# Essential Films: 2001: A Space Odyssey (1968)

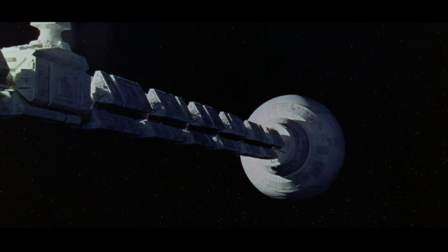Science fiction novelist Arthur C. Clarke, who co-wrote the script for the film with director Stanley Kubrick,
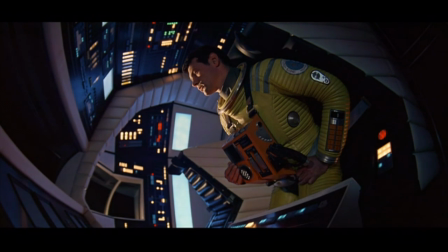writes that it was Kubrick's original intention to name the computer Athena, after the Greek goddess of wisdom.
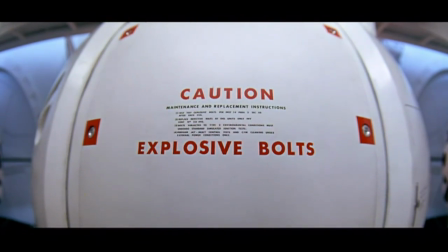Though this character was eventually rewritten as Hal, the name by which we know him today, the parallels to the concepts of wisdom and reason still exist.
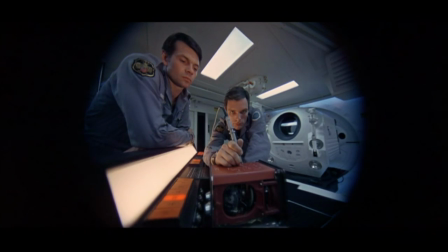Hal's ever-present single eye harkens back to Ulysses' encounter with the Cyclops, a character associated with intelligence and the use of tools,
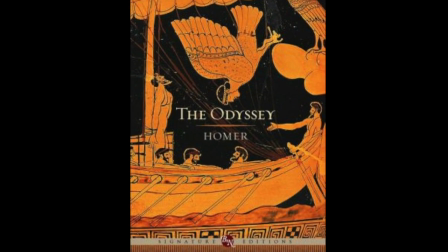thus establishing the connection between the film and its classical namesake.
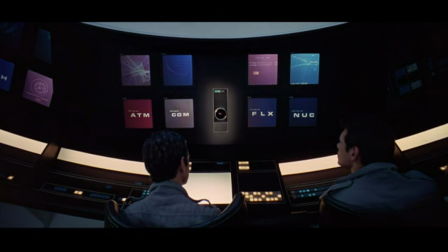While Dave operates as man at his simplest essence, Hal serves as an allegory for the greatest of man's achievements, the sum and total product of man's intellectual pursuit.
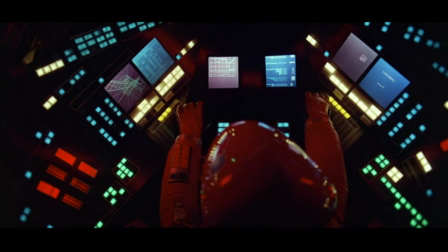He'd even reason at its purest is shown to be flawed, and it is Hal's recognition of his own flaws that causes him to malfunction and embark on a frenzy of murder.
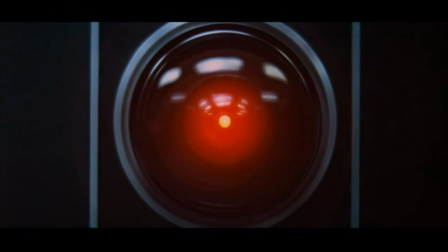Even Kubrick hints at this as the reason behind Hal's actions.
No 9,000 computer has ever made a mistake or distorted information.
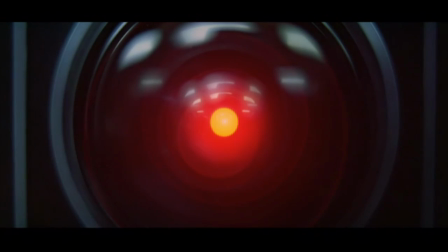Incidentally, these are the scenes that prove to be the most thrilling in the movie, as a moment of tense revelation is immediately followed by an intermission,
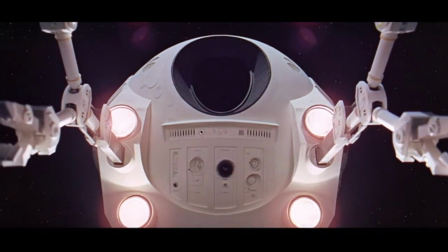and the murder of Frank Poole is graced with some of the most brilliant editing in the entire film.
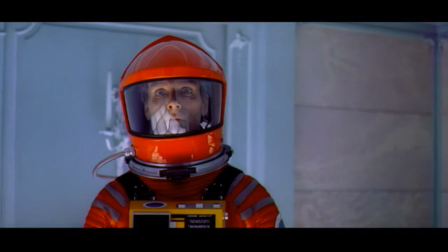If the movie began with the evolution of the ape, what follows is Dave Bowman's evolution, and in order to evolve,
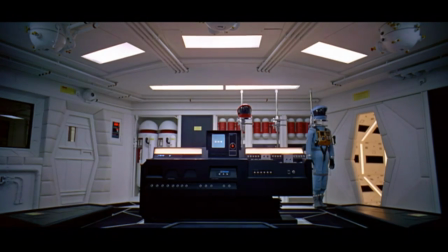Dave must learn to progress beyond simple reason and understanding and embrace what he does not understand.
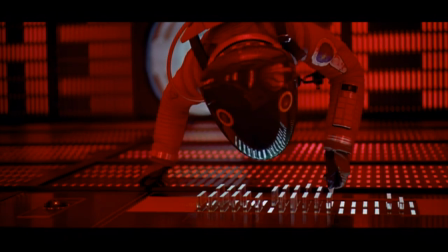Only then will truly higher knowledge be revealed to him, as demonstrated by his unplugging of hell and his subsequent encounter with the Stargate.
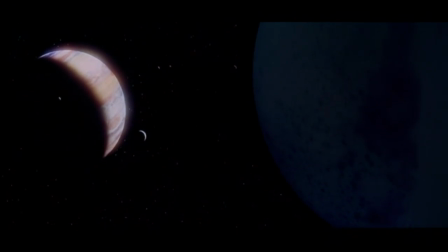According to writer Donald McGregor, this is a continuation of the Nietzschean themes hinted at earlier on in the film.
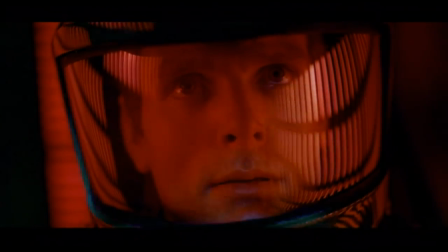More specifically, it is an expression of the idea of the Dionysian and Apollon states of man.
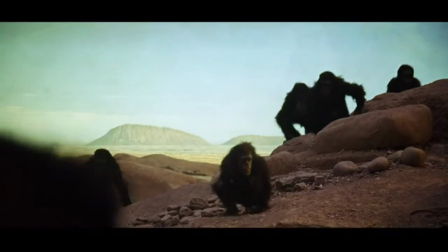The Dionysian is man in his primitive state, embracing joy, ecstasy, emotion, and adventure,
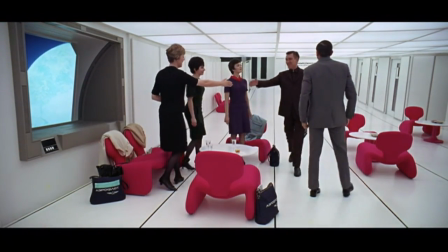while modern man, by contrast, embraces the Apollonian state of leisure, contemplation, logic, and reason.
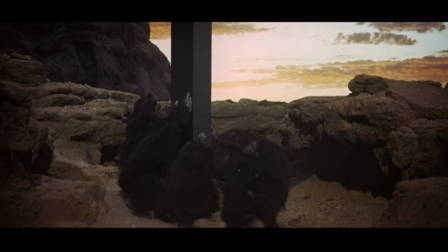Contrast here the ape's reverent and tentative approach to the monolith and the astronaut's calm and arrogant approach,
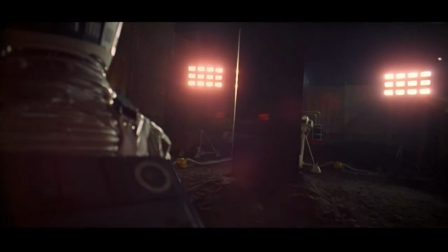also noting how this is the only scene in the film which employs visible use of a handheld camera.
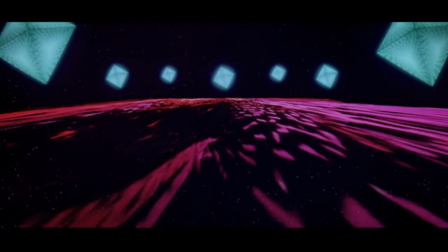Nietzsche envisions man's next stage, the Superman, as a return to the Dionysian spirit, and the final images of the film play out accordingly.
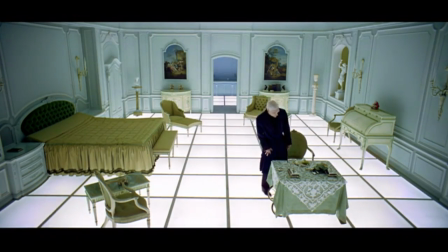In order to fully ascend to a state of higher being, Bowman must become like a child,
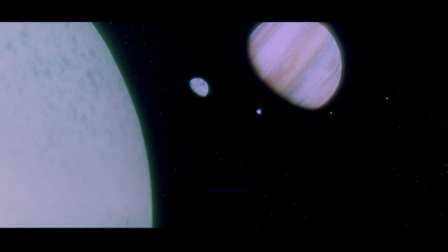and the convergence of the sperm-like design of the spaceship and the round egg-cell appearance of Jupiter only enhanced this visual metaphor of rebirth.
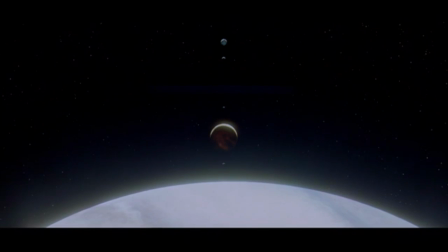In a 1968 interview with Playboy magazine, Kubrick stated that the concept of God was at the heart of 2001, but also that it was a concept of God far removed from the beliefs of mainstream monotheism. In many senses, this is what the film desires to be, a spiritual experience of sorts.
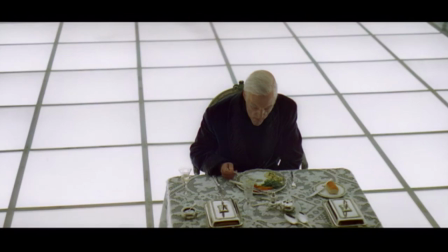Kubrick has, on numerous occasions, invited multiple interpretations as to the film's meaning.
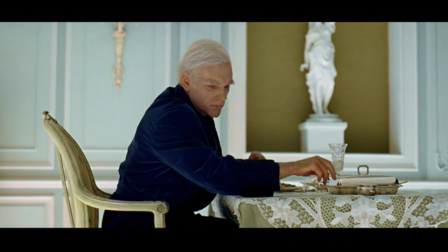The intent of the movie is that you go into it with the expectation that it is a mystery, that you're not supposed to be able to fully figure it out, and like Dave Bowman,
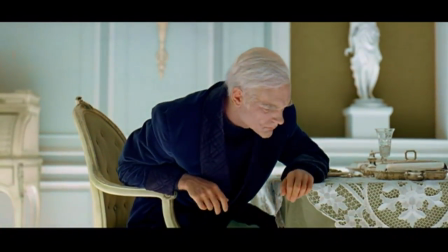once we as the audience accept this, a new dimension unfolds for us. 2001 presents a world that is so technologically advanced that space travel is little more than a simple vacation,
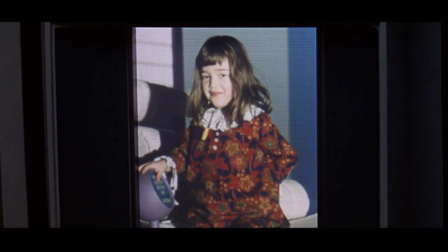but unlike Dr. Haywood Floyd, we have the privilege of being able to marvel at the beautiful scenery that is,
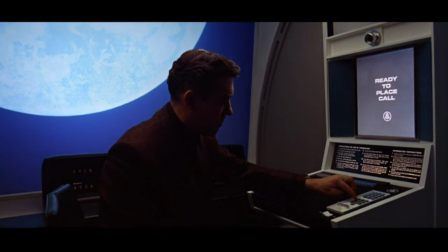for him and all the others in the space station, mundane.
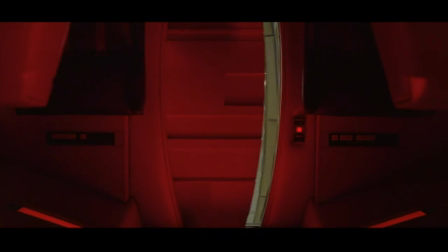Kubrick slows down the pace to an almost painfully sluggish speed, but he does so to open up our ability to focus, not on story, but on the music and the images.
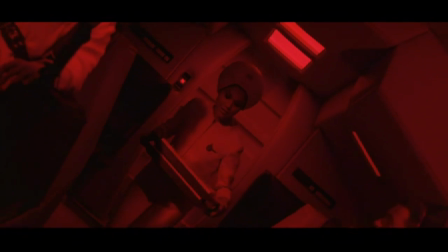In a film like this, sometimes all you can do is sit back and let the vacation overwhelm you with wonder.
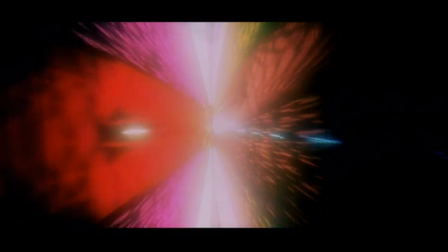And looking at a visionary display of anti-gravity, the blazing tunnel of rainbow lasers, and the most breathtaking shots of spaceships you'll ever see, it's not hard to see why.